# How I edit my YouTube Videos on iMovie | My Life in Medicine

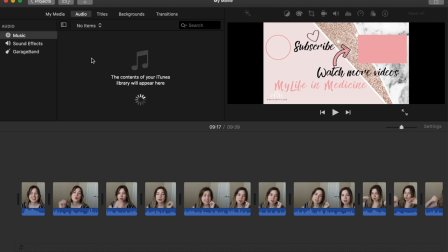(7:27)
Then after that I usually start going into the audio and I have already downloaded several songs from Hello Thematic which
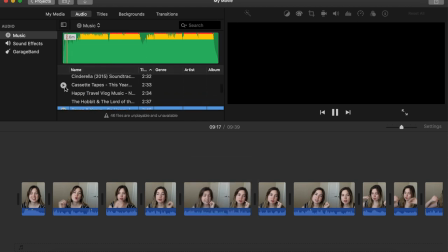(7:36)
is the app the site that I use to get all of my music and it's copyright free as long as you give them credit in your video and I kind of sometimes I
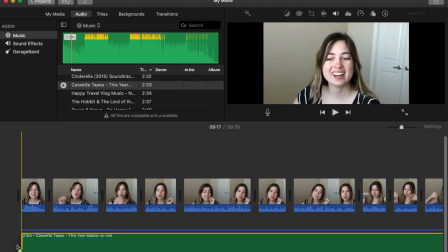(7:45)
try different kinds of musics to see which ones I like better or which ones I think will go best with the video and once I do that I turn down the volume of that music to maybe three between one and five percent because I want it to be a background music and I
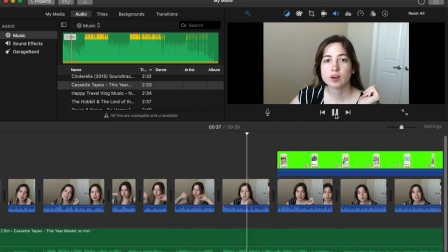(8:02)
don't want it to interfere with the main video and then once I have
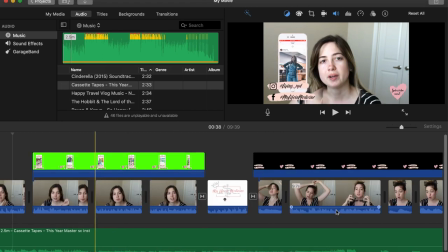(8:07)
inserted that audio I will start to listen through the whole video
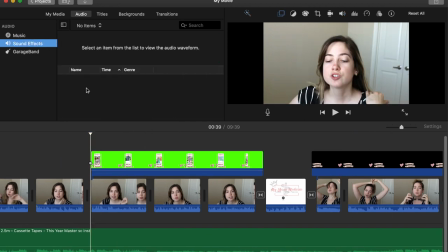(8:11)
all over again just to make sure that the volume is not too loud and that I like how the music is in the background if it goes with
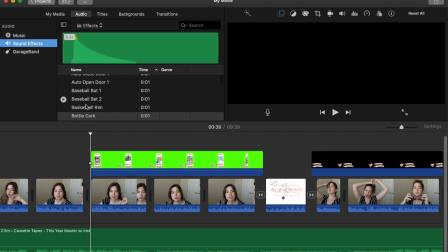(8:20)
the video like I already mentioned. Once you do that you can also insert different sound effects
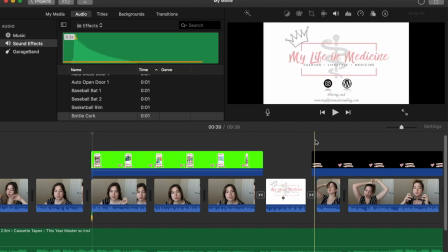(8:28)
like the bottle cork that a lot of people use when things pop out on the screen. You can also add bells, mouse clicks, a lot of those you also have to download.
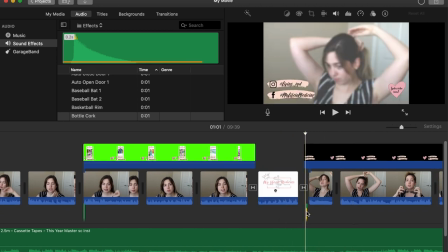(8:39)
I have downloaded a few of them but you can also go through the ones that are available in iMovie and in your computer to use those as you see fit. So here I am adding the bottle cork effect and I am also adding a
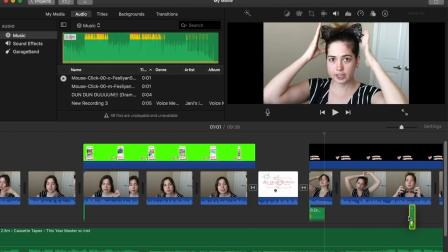(8:55)
mouse click effect that I downloaded to the areas that I want them to appear.
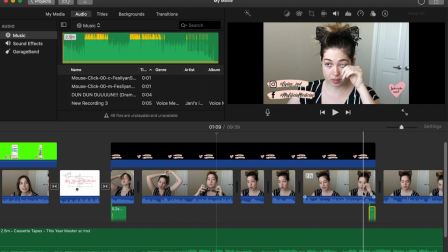(9:00)
Sometimes you have to play with these sound effects because the length might defer to where you want it to appear so just make sure it correlates with the images on your video to make sure that it looks coherent and like it goes together fluently.
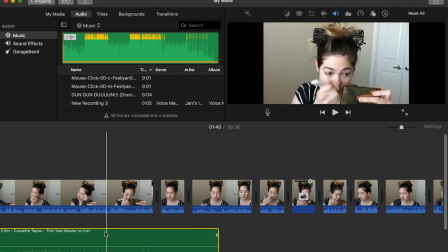(9:17)
Once I do that you can go ahead and copy the song or hit command c and then you can just paste it
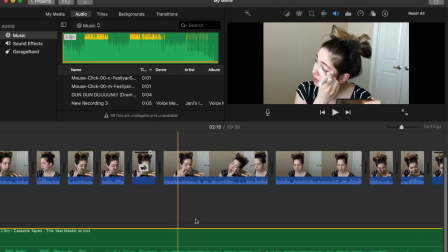(9:25)
one next to the other so that the editing that you did on the volume of the video or any other edits that you added to it are going to be the
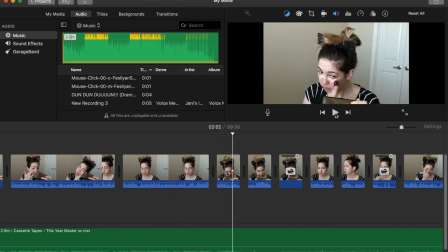(9:33)
exact same throughout the video and it's very easy to do you if you
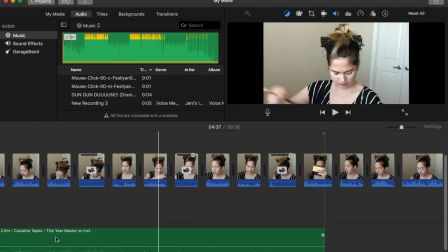(9:38)
use different songs then you will have to adjust it for each song but
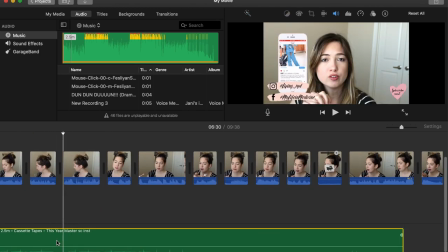(9:43)
I always like to try and keep it as coherent or evenly as
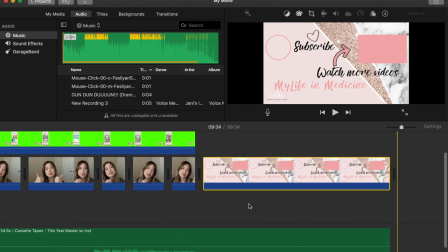(9:48)
possible to use the same song unless it's like a vlog kind of video
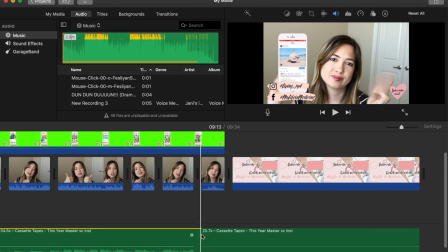(9:53)
then finally here at the end I always cut the last clip and increase the volume a little bit so that it transitions very nicely into the end screen and the volume is obviously louder because I want the
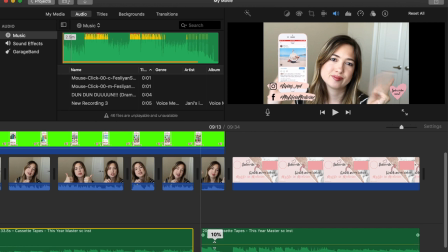(10:07)
person looking at my video to be able to hear it if they so wish to see the video towards the end with the end screen and listen to the whole song.
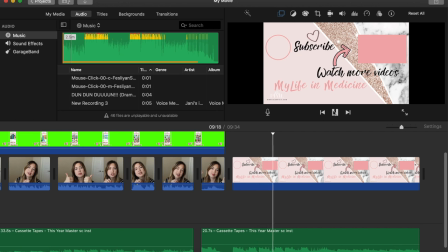(10:18)
And that's pretty much it guys, that is how I edit my videos. Now I am going to insert some extra clips of me editing in Canva and looking through hello thematic so that here
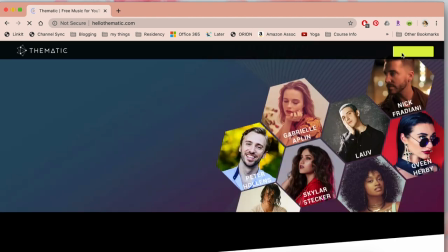(10:33)
we start going into the hello thematic website you can create an account and then
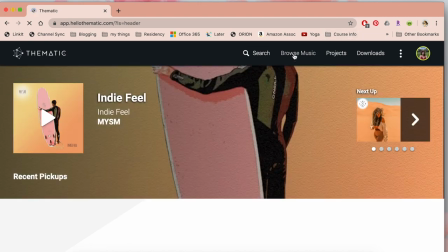(10:38)
you log in and this is what your home page will look like you can go to browse
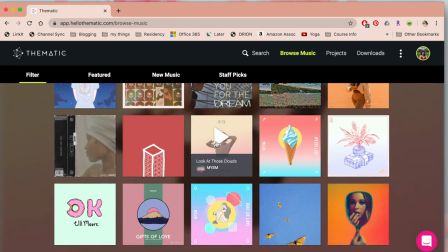(10:43)
music here they have recommended music based on what you have downloaded before
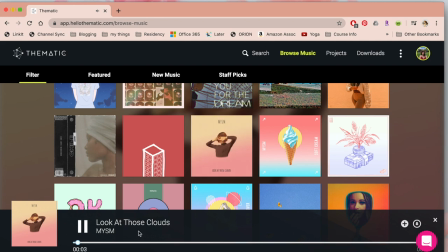(10:49)
you can choose to play whatever song if you like it then you can go ahead and download it.
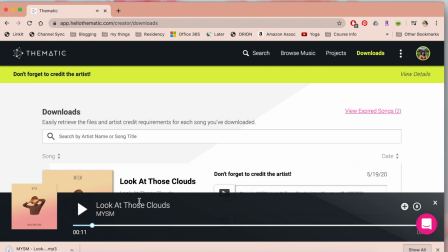(10:56)
It downloads automatically into your computer. Once it downloads, you can just open the file and it will open automatically in your
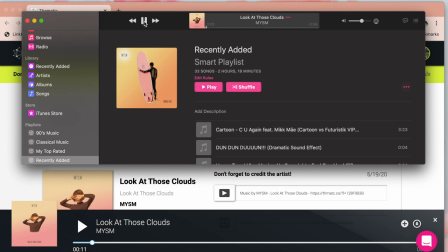(11:05)
iTunes and then that way you can easily access it from your iMovie.
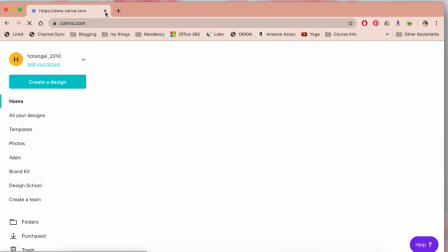(11:11)
Now going over to Canva, I am going to show you how to create a transparent image.